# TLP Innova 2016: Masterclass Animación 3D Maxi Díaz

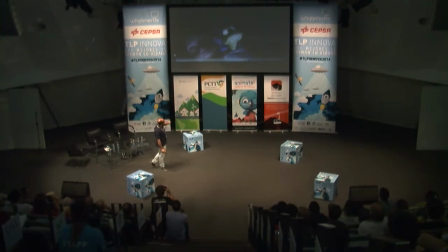vamos a pararlo aquí, un momentito, muchas gracias. Fijaos bien, hasta este momento este animal es un bicho, es un lagarto, nada más. Pero al final del plano, cuando sonríe, ya no es algo tan lejano, es algo que conecta con nosotros y rápidamente, como poco, te arranca una sonrisa, conectas con él, ¿no?
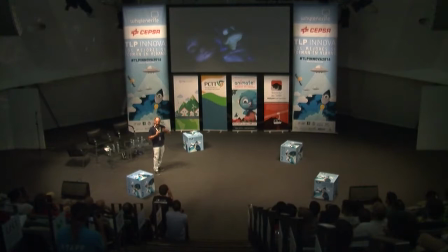Las emociones es lo que hace que el espectador conecte con el plano. Vamos a verlo otra vez, el final. Ese momento de la sonrisa es el momento en el que el público conecta con el personaje.
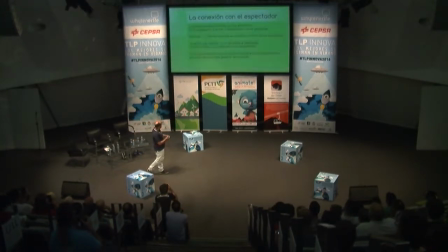¿Bien? Bien, es lo que decía, el gancho consiste en transmitirlo a través de las emociones.
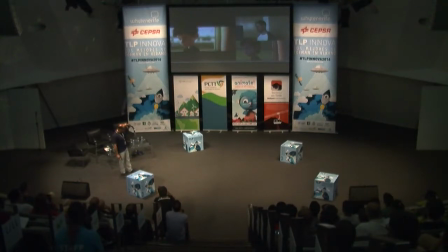Vamos a ver aquí un ejemplo de un trocito de una secuencia en el que se ve un poco la forma en la que hemos intentado trabajar, ¿vale? Aquí a nuestra derecha y abajo tenemos el layout, que es el punto de partida. Arriba tenemos la grabación la videograbación del animador, ¿vale?
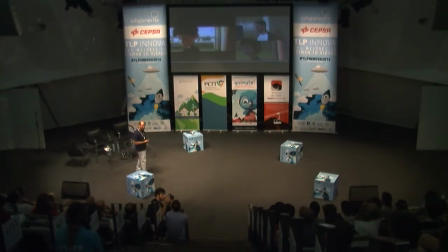Intentando centrarse en el tema de transmitir las emociones, ¿vale? Lo que hemos hablado y aquí en la animación resultante. Vamos a ver el vídeo.
But if he doesn't want to, why don't we just leave him alone? Mike, don't ever forget this.
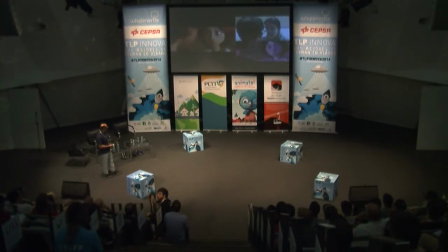Grandpa is part of this family, and family is the most important thing there is. So let's never give up trying, okay?
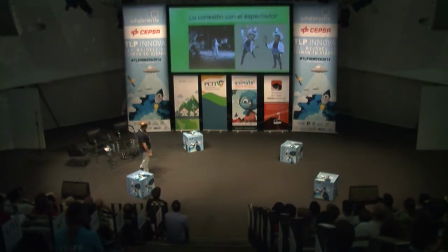Vamos a ver más cosas en relación a este tema, la conexión con el espectador. El malo también es un personaje, en este caso Carson, de Atrapa la Bandera, que también tenemos que conseguir que conecte con el espectador, igual a través de las emociones, ¿no? En este caso, la secuencia de presentación, lo que le estamos contando al espectador es
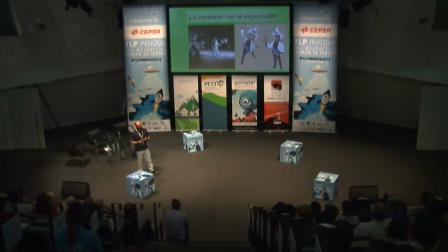cuál es el trauma del personaje o cuál es, de alguna manera, lo que le hace ser malo, ¿no? Entonces, ¿eso cómo lo hacemos? A través de las emociones, ¿vale? Vamos a ver el vídeo.
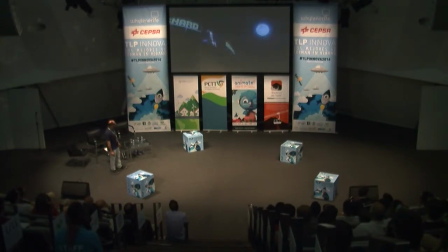The moon. My father's biggest dream. He offered most of his fortune to get there, but NASA never allowed it. My father, a man who had everything, died unable to achieve his biggest dream.
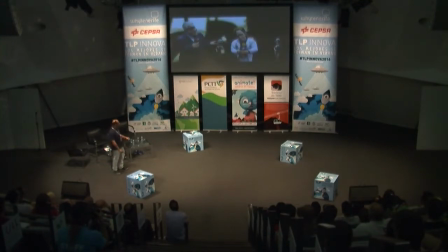Aww, so unfair. Well, I guess you need well-trained astronauts for a mission like that, right? No! That's what they said! But today, I'm going to show the truth. Today, the whole world will know that the space race was just a big lie.
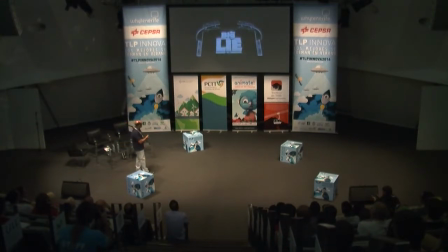Bien. Vamos a ver más cosas. Tenemos que intentar entender, siempre un animador es importante que intente entender cómo funciona el ser humano en cuanto a cómo es la respuesta emocional y cómo funcionamos mecánicamente, ¿no?
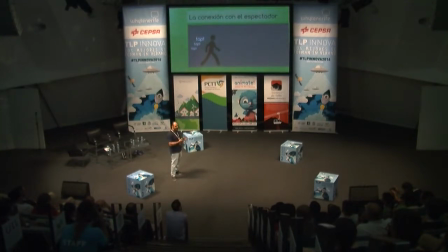¿Por qué un personaje se mueve, anda, actúa o hace lo que tenga que hacer, ¿vale? Vamos a ver un ejemplo que leí en un libro hace tiempo bastante bueno acerca del acting, en el que te explica, por ejemplo, un personaje.
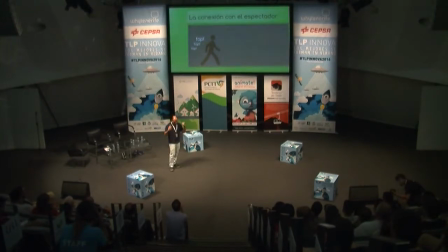Imaginaos que vas caminando, ¿no? Y de repente en una calle oscura escucháis pasos detrás de vosotros, ¿vale? ¿Qué ocurre? Que en vuestra mente reaccionáis a eso y en función de vuestra forma de ser, reaccionáis de una manera u otra.
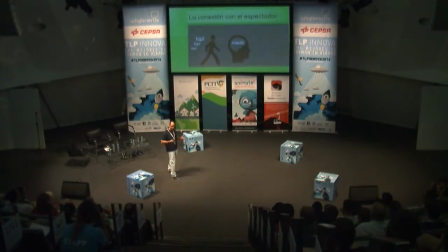En este caso, si sois temerosos, rápidamente reaccionaréis con miedo, ¿no? Pensando qué es lo que puede venir ahí detrás, ¿vale? Esa emoción, que es el miedo, es lo que os lleva a realizar la acción física, que es, en este caso, salir corriendo.
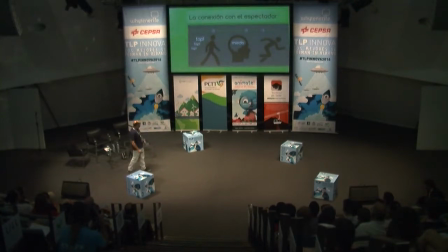Es decir, ¿veis un poco el mecanismo? Es decir, ante un estímulo externo, de cualquier tipo, ¿vale? Tenemos una forma subjetiva, el personaje o nosotros mismos tenemos una forma de pensar concreta y determinada, un carácter, ¿vale? Y eso es lo que va a determinar nuestra emoción, qué es lo que vamos a sentir en función de ese estímulo externo.